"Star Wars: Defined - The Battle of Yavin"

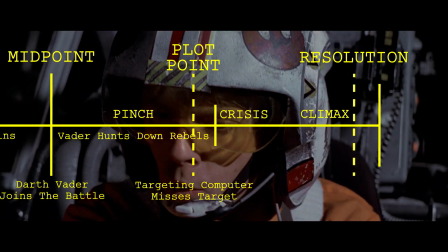The enemy fire is also intensified, so the three pilots only option is to go faster, which makes hitting an extremely difficult target so much harder to do.
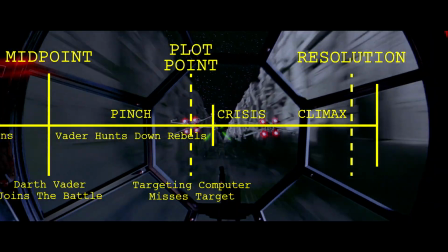The bad time to keep coming for Luke however. ever.
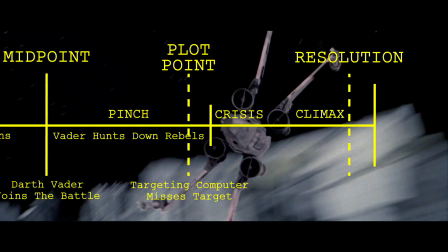First Wedge is forced to retreat from battle after sustaining damage, then Luke enters the worst point of the battle as Biggs, his friend from back home on Tatooine, is blown up.
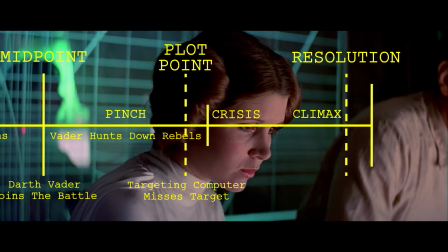The tension ramps up, it is now just Luke, Vader, his cronies, and the trench.
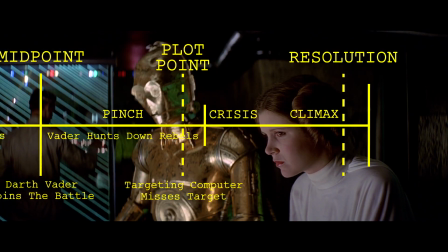No help, no backup, nothing. Luke is completely alone with the sword of the empire closing in on him, the weak spot is getting closer.
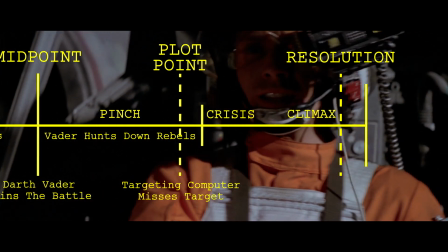Luke struggles to use the targeted computer while also trying to avoid Vader's steady aim.
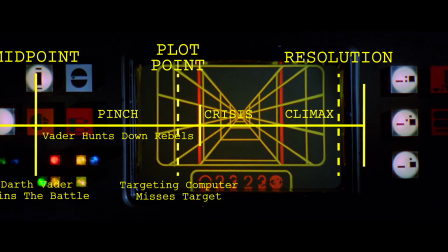Just when all hope seems lost, the familiar voice of Obi-Wan tells Luke to use the force.
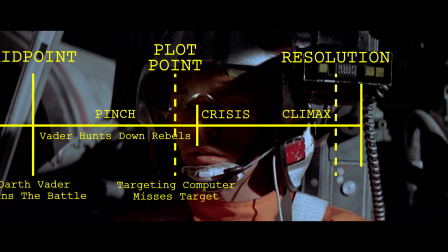This is the moment that not only the battle has been building up to, but the film as a whole. The true point of no return, the crisis.
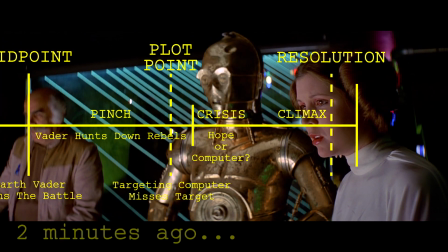Does Luke rely on the tools he has been given, that we know could lead to an imperfect shot? Or does he trust in something greater?
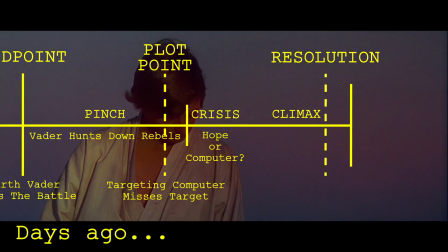Does our wide-eyed farm boy from Tatooine dare to trust in hope in the face of overwhelming evil?
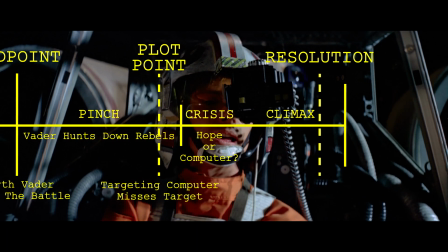The music changes as Luke deliberates, and it feels as if time stands still as he listens to his mentor's words of wisdom.
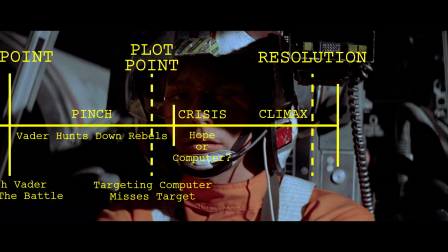Then, with doubt removed from his mind, Luke Skywalker makes the most important decision in his life, one that will alter the course of history.
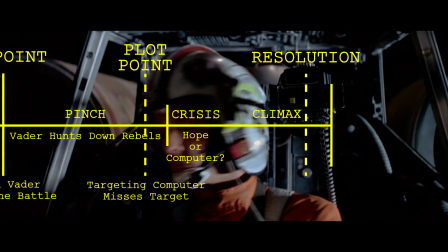He trusts in himself and in the living force, confidently putting away his targeting computer.
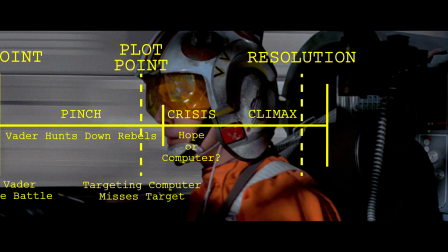Almost immediately his resolve is tested,
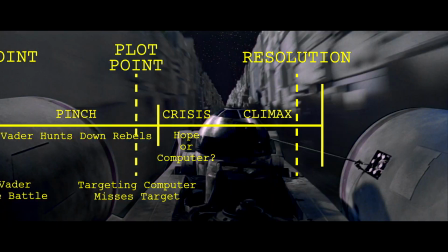as Rebel Command questions his decision and Vader takes out R2 with a glancing blow to Luke's ship as the Death Star moves into firing range.
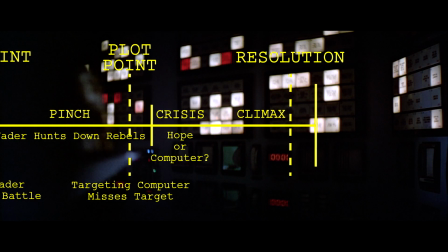The superweapons firing sequence begins, and no matter how many times I watch it, I hold my breath.
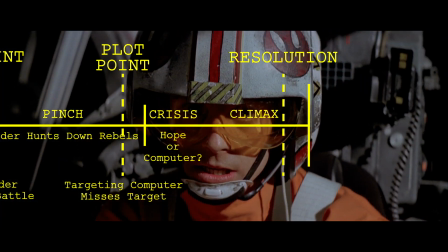Vader closes in. Luke is dead center in his crosshair. He's not going to make it. As Vader pulls the trigger, laser fire takes out one of his wingmen.
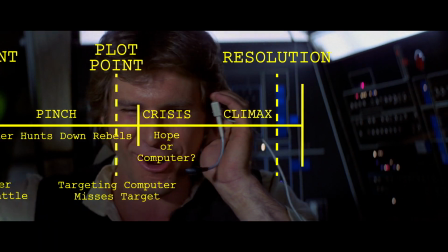You let out a sigh of relief as Han, Chewie, and the Millennium Falcon come to Luke's aid,
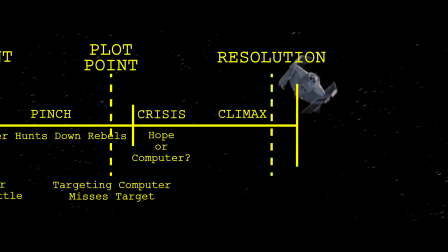causing Vader's other wingmen to crash, clipping his TIE fighter and sending him spiraling out into space.
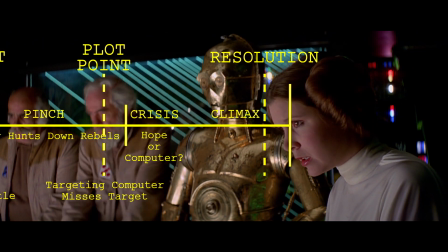You then get one last moment of relief as Luke takes the shot. Finally, and with the help of some Freudian imagery, the torpedoes find their mark,
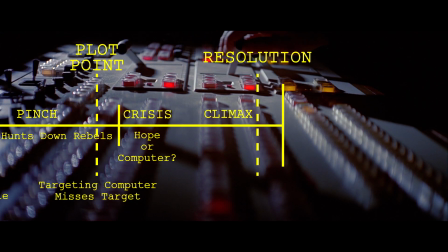entering the tubes of the Death Star, travelling down to and detonating in the egg-like core of the battle station.
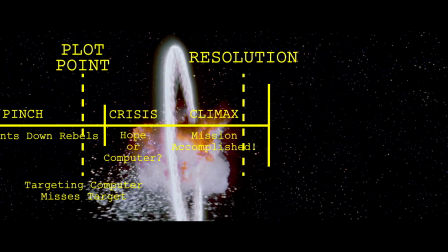We hit the climax as the Rebels fly away and the Death Star explodes in a brilliant display of fire and lights as Obi-Wan's last message to Luke echoes in his mind.
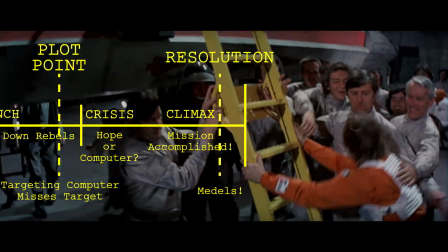The resolution of the film comes thick and fast as the pilots are given a hero's welcome and are honoured for their valiant service in the face of overwhelming odds.
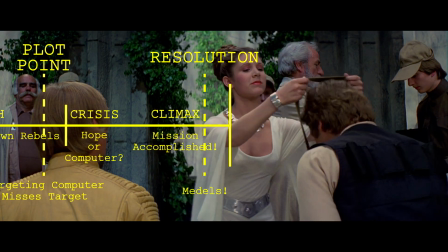The good guys have won, and the galaxy is a better, brighter place because of it. R2 tells a dirty joke, everyone smiles, and the credits roll.
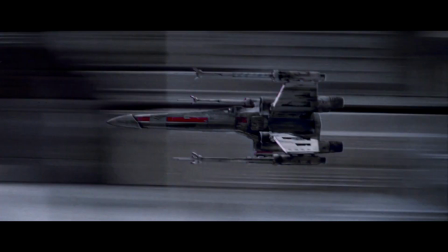Every time I watch it, the Battle of Yavin reminds me why I love Star Wars. Everything I adore about the franchise is in there.
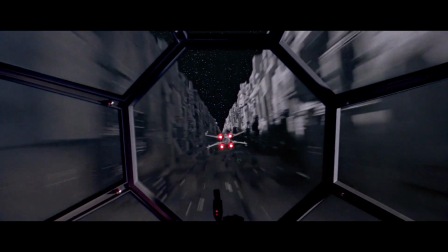Action, drama, weird space magic, and above everything, a sense of hope.
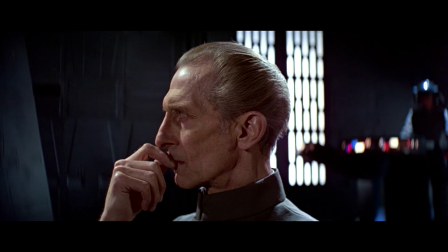But no matter how bad things get, the light will always rise up to meet the dark and ultimately overcome it.
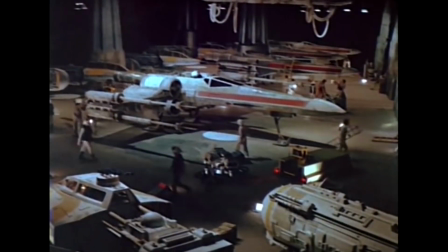The ambition of it still amazes me, the execution of it even more so. It uses a crazy combination of effects work and traditional filmmaking to create a piece of pure entertainment.
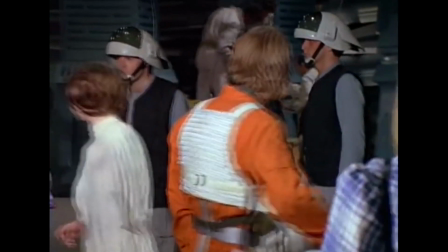It embodies what made me fall in love with this film, with Star Wars, with cinema as a medium. The perfect end to a film about a teenager with big dreams going off an adventure,
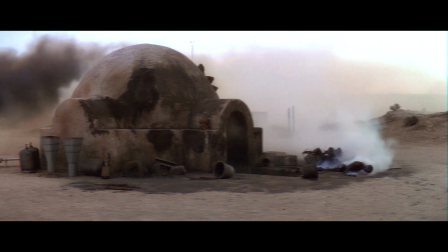dealing with the harsh reality of what that actually means, then persevering because doing the right thing is the only thing you can do when faced with true evil. If anything defines Star Wars, surely it's the battle that changed everything both within and outside the world of the film.